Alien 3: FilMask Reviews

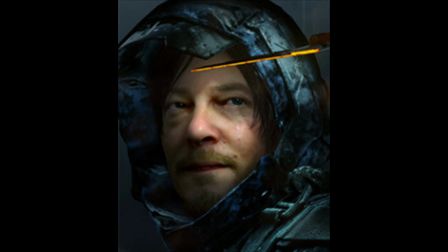(8:16)
It's like the Death Stranding of movies, for how it so blatantly is self-indulgent and treats itself like art, yet it can't even provide strong narrative moments or interesting scenes.
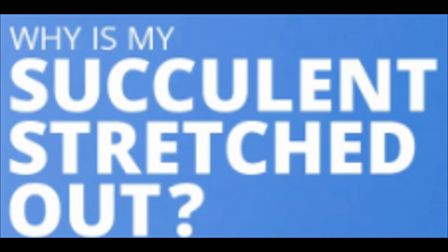(8:27)
Alien 3 is 3 hours long and feels like it's 10, not because of how enveloped you are and how action-packed it is like Inception, no, but because of how boring and slow it is.
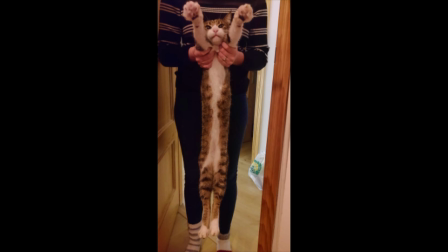(8:38)
Again, I'm fine with strong, slow build-ups and tense atmosphere building, but when your movie is just mostly uninteresting downtime with no fear or suspense within it, you lose all of my interest.
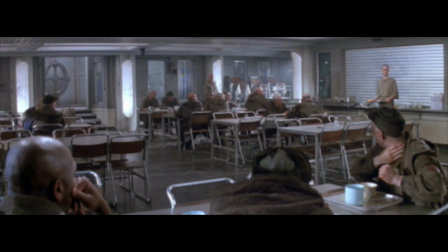(8:50)
The film pads out the few alien scenes with prisoner talk,
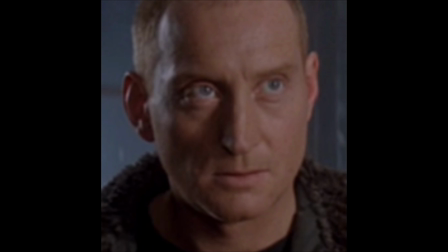(8:55)
the laughably underdeveloped and badly done character relationship between the prison leader and Ripley,
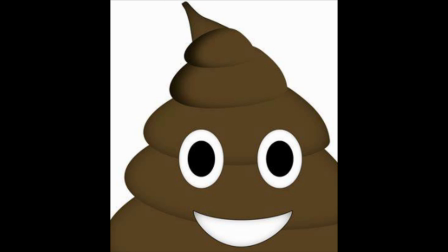(9:02)
and many scenes that try to make for plot twists. These all fail because they barely make any sense. There's a storyline where the prison leader is supposed to be evil, and one about Ripley being sad at losing Newt and Corporal Hicks, but they never make them longer than a minute of intriguing plot.
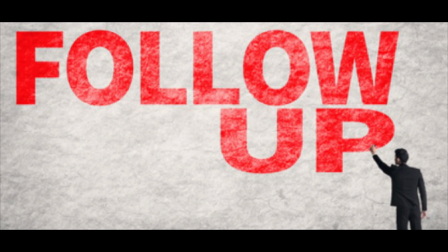(9:19)
Instead, the film spends so much time focusing on the bullcrap that it's not at all fun. Rather than finishing what it starts and wrapping up storylines, you may say that these hint at follow-ups, but they're so exclusive to the film and are connected to characters who were killed off, so they couldn't.
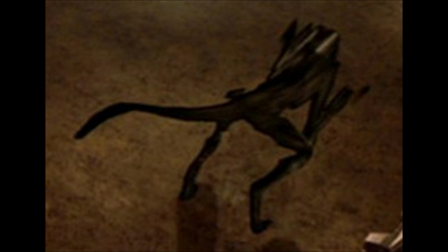(9:39)
The final major issues are the special effects and the ending. The special effects are awful and look like, as I previously said, quote, they took a paper cutout of the alien on a popsicle stick and moved it along the screen.
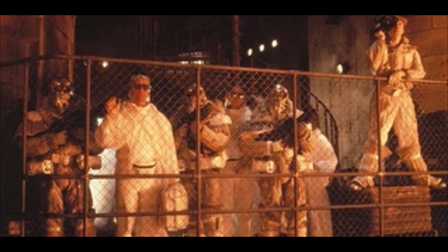(9:54)
The film barely ever attempts to look real, with horrible CGI and green screen effects, as well as the costume designs, which look like kitchen appliances. Look at his helmet, and just try and tell me it doesn't look like a colander.
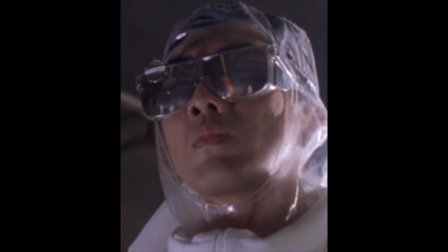(10:08)
Just try!
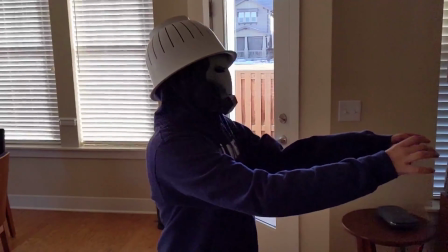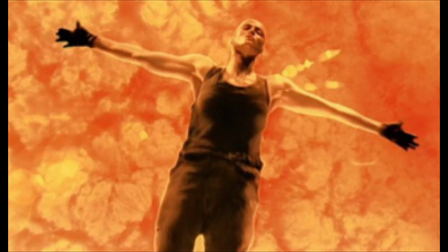(10:16)
Then we get to the ending, where the idea of Ripley being impregnated by an alien queen herself is not a bad idea, yet it's screwed up so badly. And the idea of her killing herself to save everybody in a sad scene is a good idea, but it's done awfully.
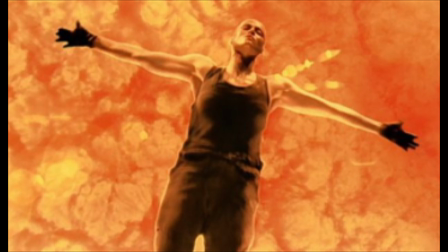(10:32)
Watch it, and just try and tell me it doesn't look like she dropped a paper cutout of herself into the lava instead.
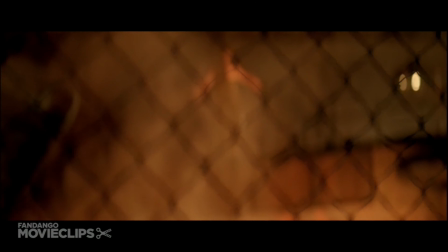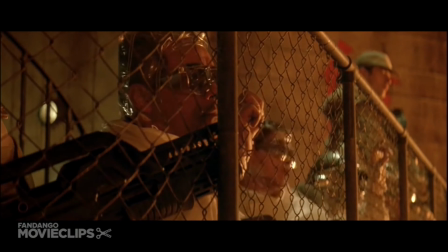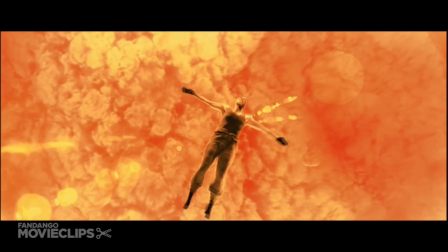This and you want to apologize for the big poo-poo you took in your pants with this movie, I'll accept it.